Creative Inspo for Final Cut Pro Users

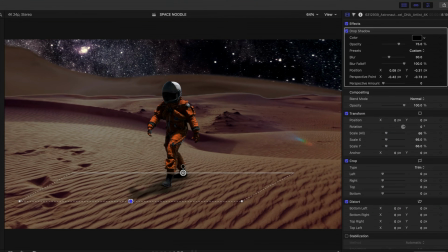(8:14)
Okay, and then I want to duplicate this drop shadow.
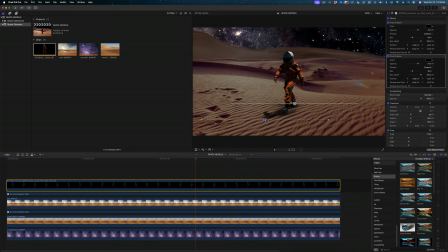(8:18)
So all I have to do is select that effect in the inspector and then drag it onto the same clip and it makes a duplicate.
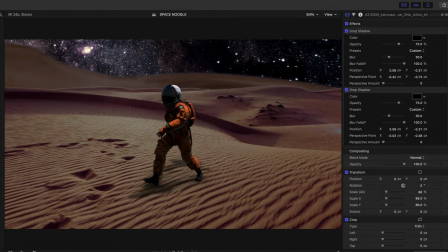(8:24)
And now I can add a drop shadow this way. This back one, I'm going to blur it a little bit more. Now I want to implement a trick that I showed you just a few videos ago, which is how to import 3D images into Final Cut Pro.
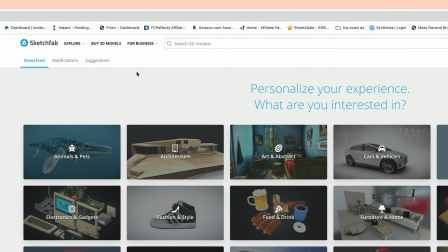(8:41)
So first let's source our image. I'm going to go to Sketchfab and I'm going to search for a free downloadable spaceship.
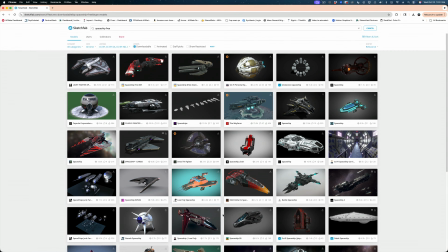(8:50)
Okay, I think I'm going to settle on this spaceship here.
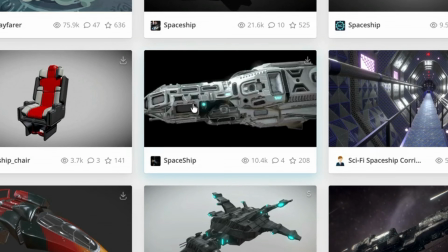(8:53)
There's a lot of options, but this feels like whoever would be piloting this ship would have that orange uniform.
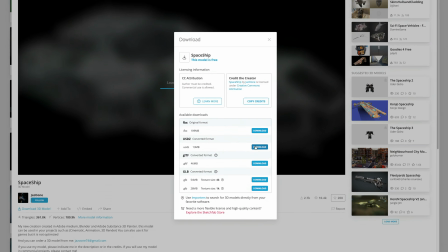(9:00)
So let me download this. And I'm looking for the USDZ file.
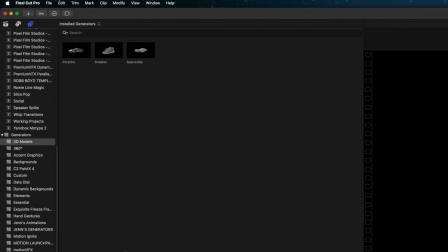(9:05)
And I'm not gonna walk you through all the steps to bring a 3D model into Final Cut Pro.
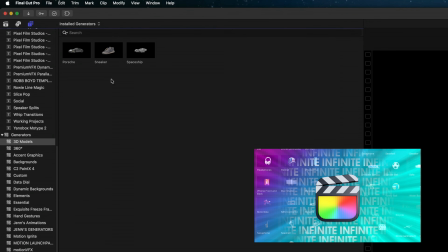(9:11)
I'll just link to that video down below.
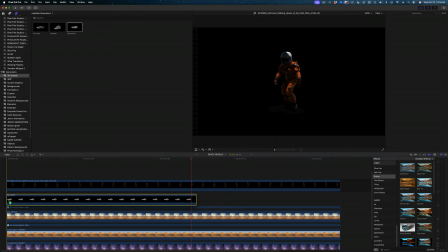(9:13)
So I'm gonna drop this spaceship beneath our astronaut, but on top of our desert.
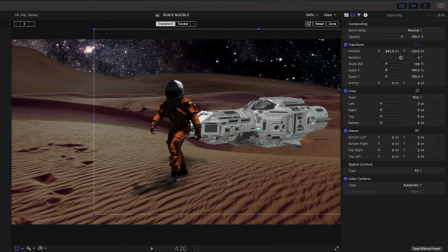(9:20)
And where do I want this spaceship to live? Let's see, maybe over here.
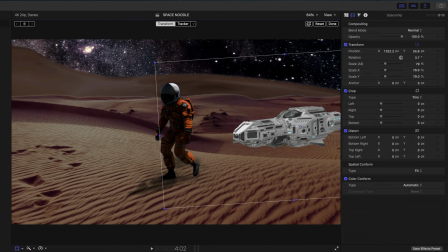(9:26)
And I'm gonna scale it down so it feels like it's far off in the background. And I'm gonna play with the rotation. I want it to feel like it's kind of like wonky, maybe like he crash landed.
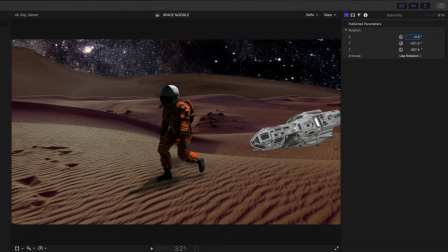(9:38)
How about like that? Maybe it needs to be a little smaller, like so. All right, now I'm gonna motion track this spaceship into place.
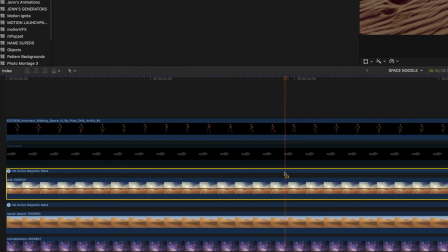(9:45)
So let me disable it. and I'm going to look at the scene we've got going on already,
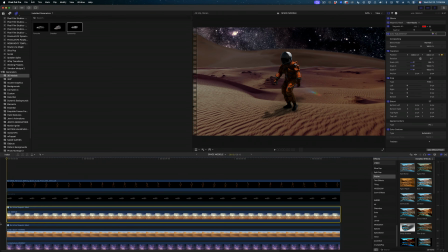(9:51)
and I want to motion track to something that's in the frame the entire time and that's also very contrasty.
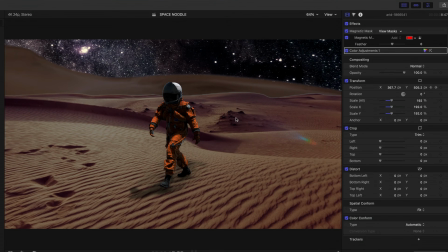(9:56)
So obviously this peak right here is catching my eye. I'm going to disable the astronaut.
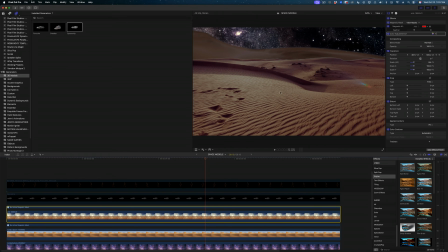(10:01)
Let's select that desert image, add a tracker here in the inspector,
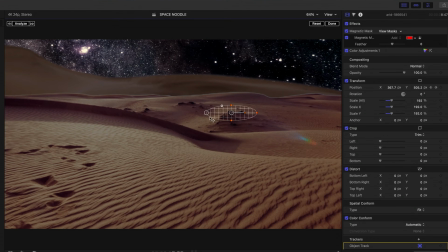(10:06)
and zero in on this peak, and let's analyze it.
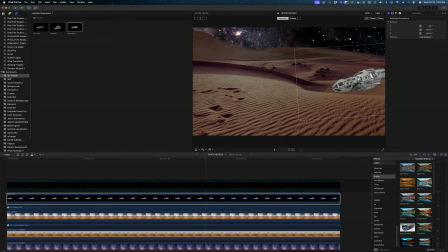(10:11)
And then I'm going to enable the spaceship, enable the transform tools, and assign it to the object track.
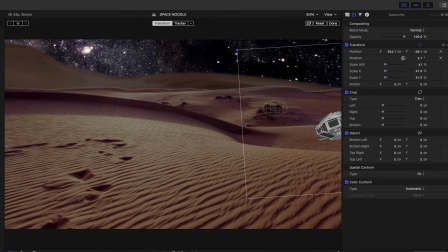(10:17)
And then I'm going to have to play with my position and scale again. Okay, so this looks good, but obviously my spaceship looks a little bit stuck on.
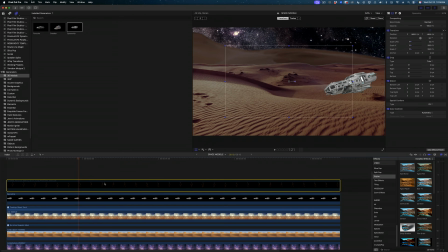(10:26)
So we are going to push it off into the distance by adding a blur to it.
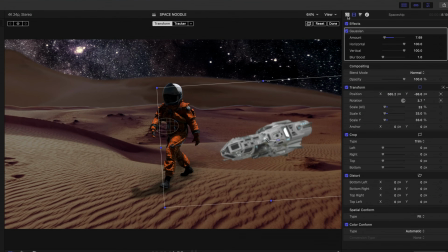(10:33)
I also want to add the color adjustments. I just think it looks too bright in comparison to everything else.
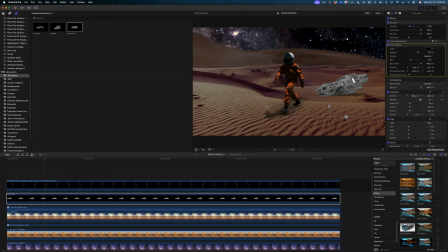(10:39)
And let's bring it into the scene by adding a shadow underneath it.
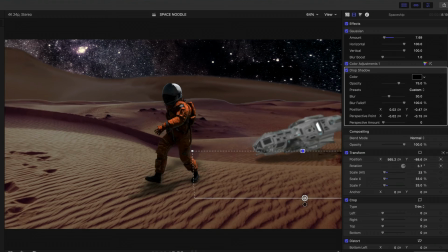(10:44)
Okay, this is weird. I think because it is a 3D object that we motion tracked, we're getting drift on that drop shadow.
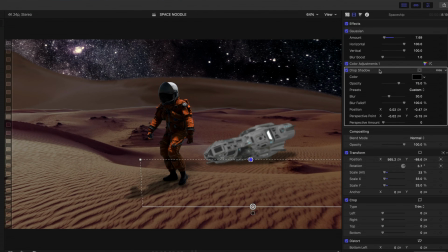(10:55)
So let me think this through. I could keyframe the position of the drop shadow to try to match the move. So that's one option. But let me try something else. I'm going to disable that drop shadow, duplicate the spaceship.
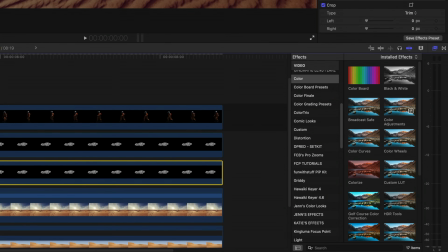(11:10)
On the bottom version of the spaceship, I'm going to add a colorize effect and remap the blacks and the whites to black.
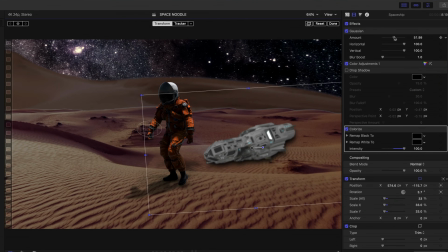(11:18)
And then I'm going to reposition that duplicate underneath my spaceship. I'm really going to blur it out and let me squish the scale of it. And that solved our problem.
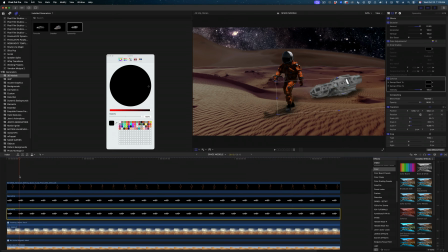(11:28)
That was a good workaround, if I do say so myself. Okay, just a few more elements I want to add to this scene. If you recall, I said that I was inspired to create this scene when I was drinking a space dust. So I want to add some space dust to this shot.
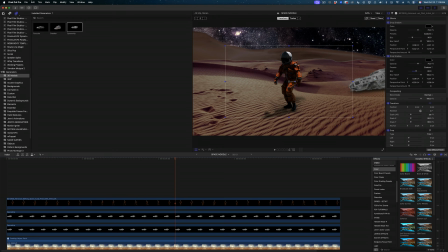(11:46)
And in a prior YouTube tutorial, I made particles that you can apply over your projects.
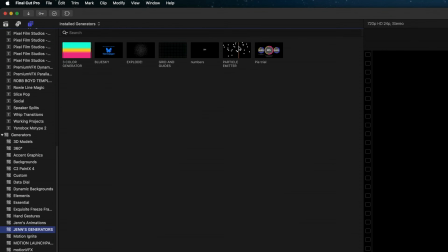(11:54)
And again, I will link to this tutorial down in the description.
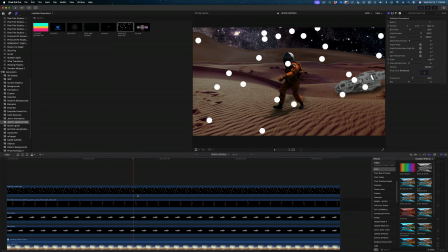(11:59)
So this is the generator you saw me make in that other tutorial. Let's make some changes to these particles.
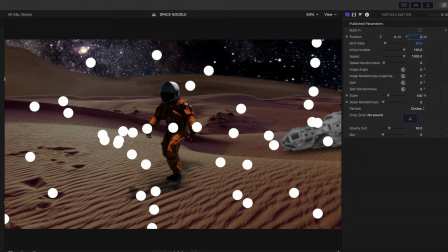(12:06)
On the position, I'm just going to make everything 0. The birth rate, let's make 50, but the initial number, let's make 500.
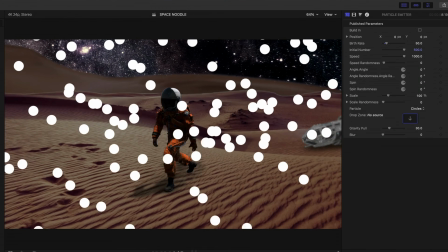(12:15)
I want these particles to kind of be lazy. I don't want them to move too quickly.
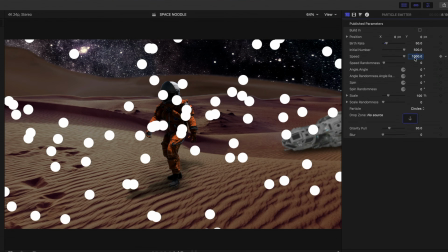(12:20)
So let's reduce the speed to, let's say, 250, but I don't want them to be all going at the same speed.
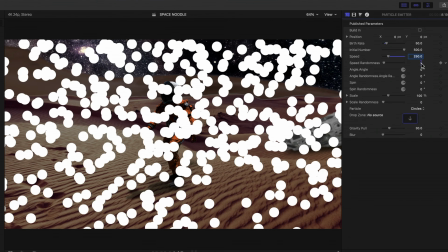(12:26)
So let's increase the randomness to like 200. So we're getting some variety.
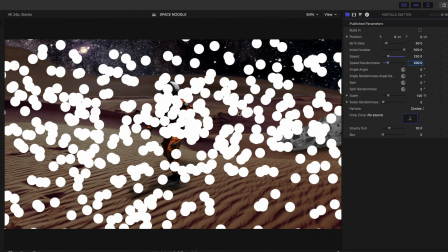(12:31)
I'm gonna leave these shapes as circles, so the angle does not make any difference, nor does the spin. But on the scale, I want these to be tiny. I want them to feel like dust. So let's reduce the scale all the way down to like 2%.
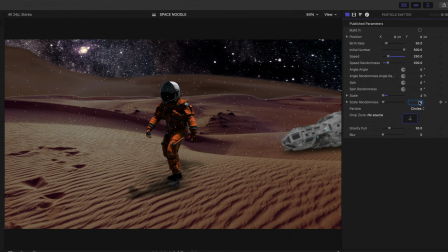(12:43)
Yeah, okay, there we go. But I do want there to be a little variety on the scale. So on scale randomness, let's go like 15.
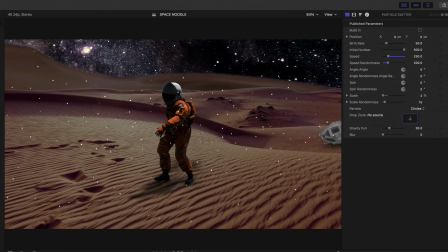(12:50)
These feel pretty good, like they're just sort of floating around. That is what I want. But I do want to soften them up. I'm gonna increase the blur to 10. And I don't want these particles to be white.
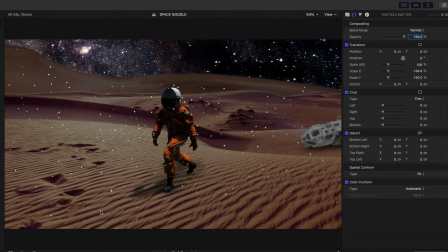(12:59)
I want them to feel like it's the dust from, let's say, this sand that's kind of floating in the air.
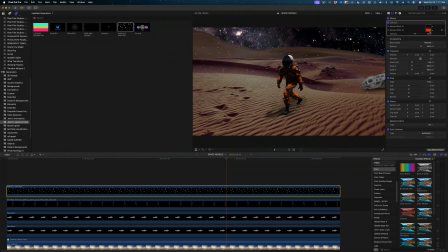(13:05)
So let's apply the colorize to this as well. And I'm just going to color pick like so from our scene.
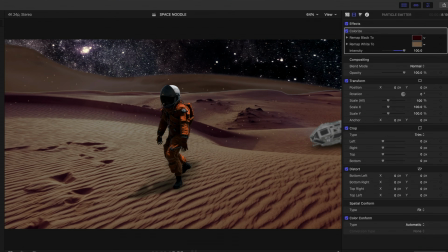(13:11)
And I even think we could change the blend mode on these to make them feel even lighter. So let's go from normal to, I don't know, soft light. Do we even see them? Oh yeah, they got darker. I don't like that. Hold on, let's see, what else can we do? What about screen? There we go. This is pretty cool. I have another idea to bring this to another level.
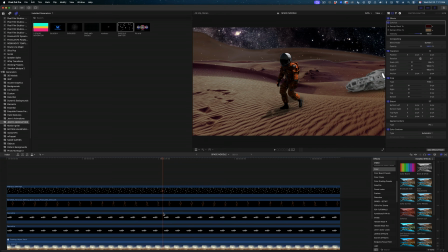(13:32)
I want to make the environment reflect in his helmet here.
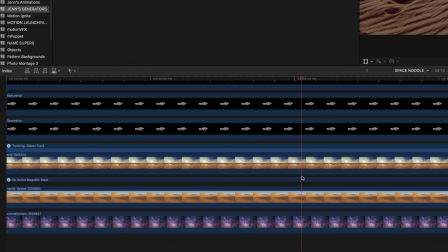(13:36)
So let me scroll down and I'm going to take our first desert. So that's like the foreground here. And I'm going to take the sky. I'm going to select them both by holding down the command key and selecting them both.
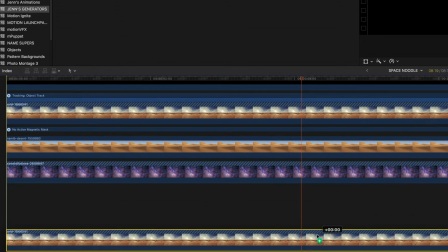(13:51)
And then I'm going to hold down the option key and duplicate them. Okay, that worked.
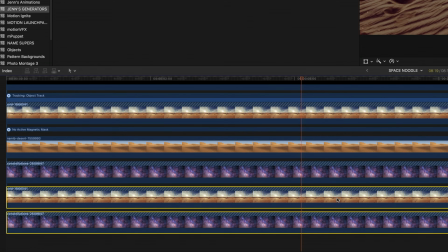(13:55)
So now you can see I have two versions of my desert and two versions of my sky. I'm going to select the new versions we just made,
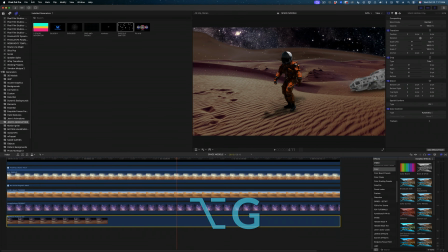(14:04)
and I'm going to make them a compound clip by hitting Option G. Now let's open up that compound clip, and now we've got these two elements here.
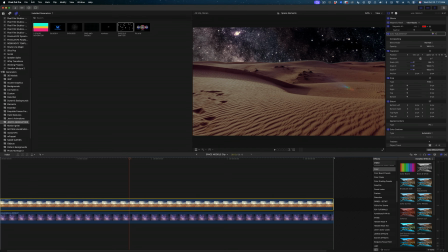(14:11)
I want to remove the move on both of these, so let's reset the parameters on the transform on both of them.
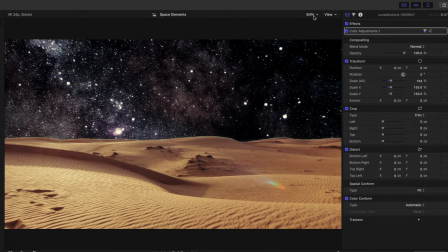(14:19)
And I also want to remove the color adjustments on both of these elements and bring them back to their original look.
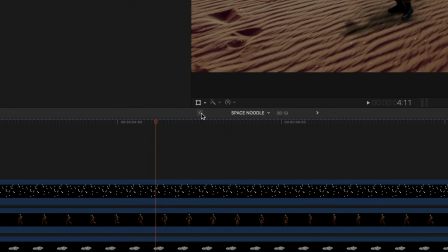(14:26)
Okay. So we've got our compound clip.
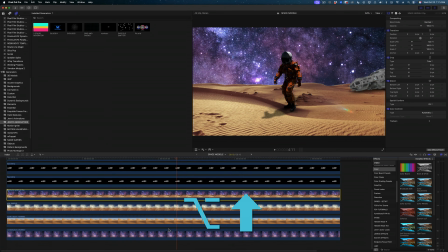(14:28)
Now I'm going to bring it up in my stack by holding down Option and arrowing up until it's on top of our spacewalker.
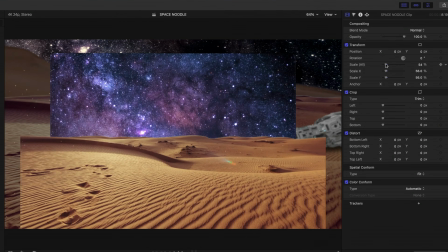(14:35)
And I want to reduce the size of this. And then I'm going to reach for the draw mask under masking and keying.
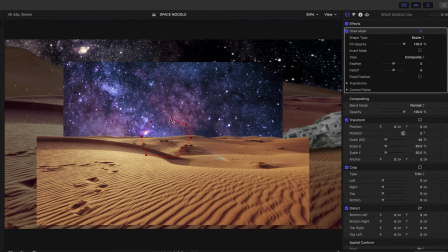(14:42)
And I'm going to rough out like about the size and shape of his helmet.
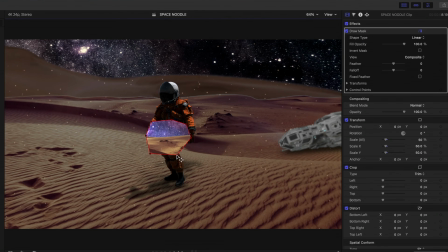(14:47)
I'll probably have to go back and fix this later. And actually that was a mistake. Let me undo all those.
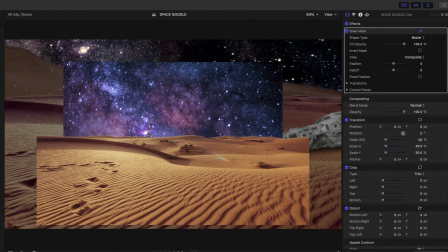(14:51)
I actually want to make this rounded, so I'm going to click and drag when I make my points. That'll give me more of a smooth outline and make all the points smooth. Okay, there we go.
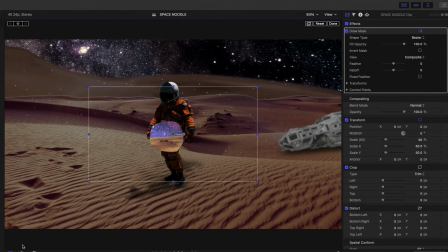(15:02)
Now we got more of a round shape. And then using my transform tools, I'm just gonna reposition it over his helmet and I'm gonna shrink it way down. Just get like a general feel, like so. Let me select the draw mask again to bring up my edit points and just make some adjustments here.
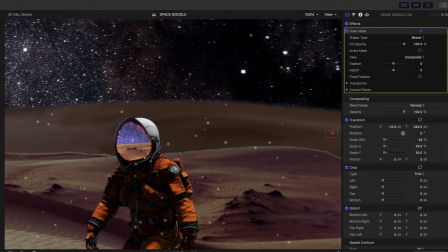(15:17)
And I should probably zoom in. Now what I want to do is play with the blend mode on this. So on the blend mode, what if we went to color dodge? Yeah, perfect.
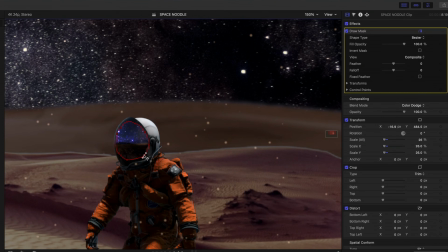(15:30)
This is why I wanted to keep the colors of my images nice and bright so they were really visible in his helmet. And then I'm going to feather the draw mask a little bit. All right, now how do we get it to track with the helmet?
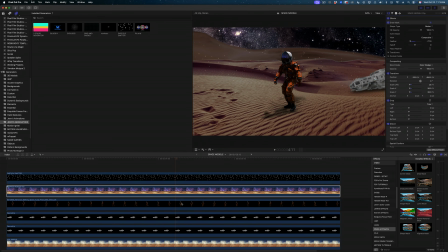(15:46)
Of course, we're going to reach for the motion track. I'm going to select our spacewalker.
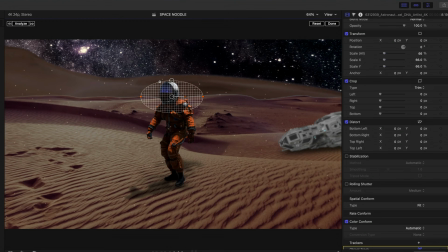(15:52)
Let's add a motion track to his whole helmet. Final Cut should do a really good job of grabbing this, I would imagine.
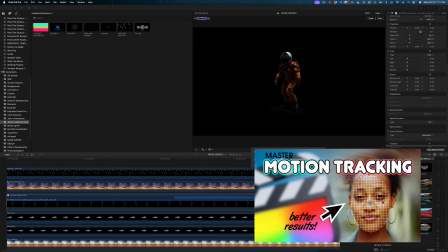(15:59)
And I have a whole tutorial on motion tracking in Final Cut if you want to check that out.
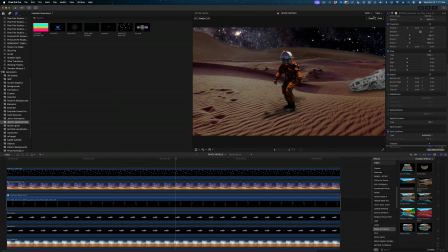(16:03)
I'll link to that down below as well.
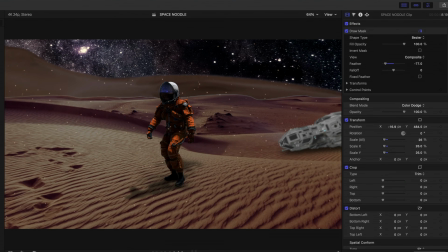(16:05)
And then we're going to attach this compound clip to that tracker by enabling our transform tools, dropping down and selecting object track. Let's pin it to the tracker, and it made it really small. Let's scale it back up, and I'm gonna play with the positioning.
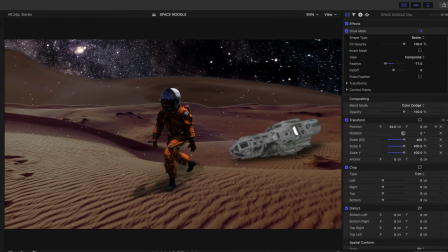(16:22)
And I definitely think that adds a little something.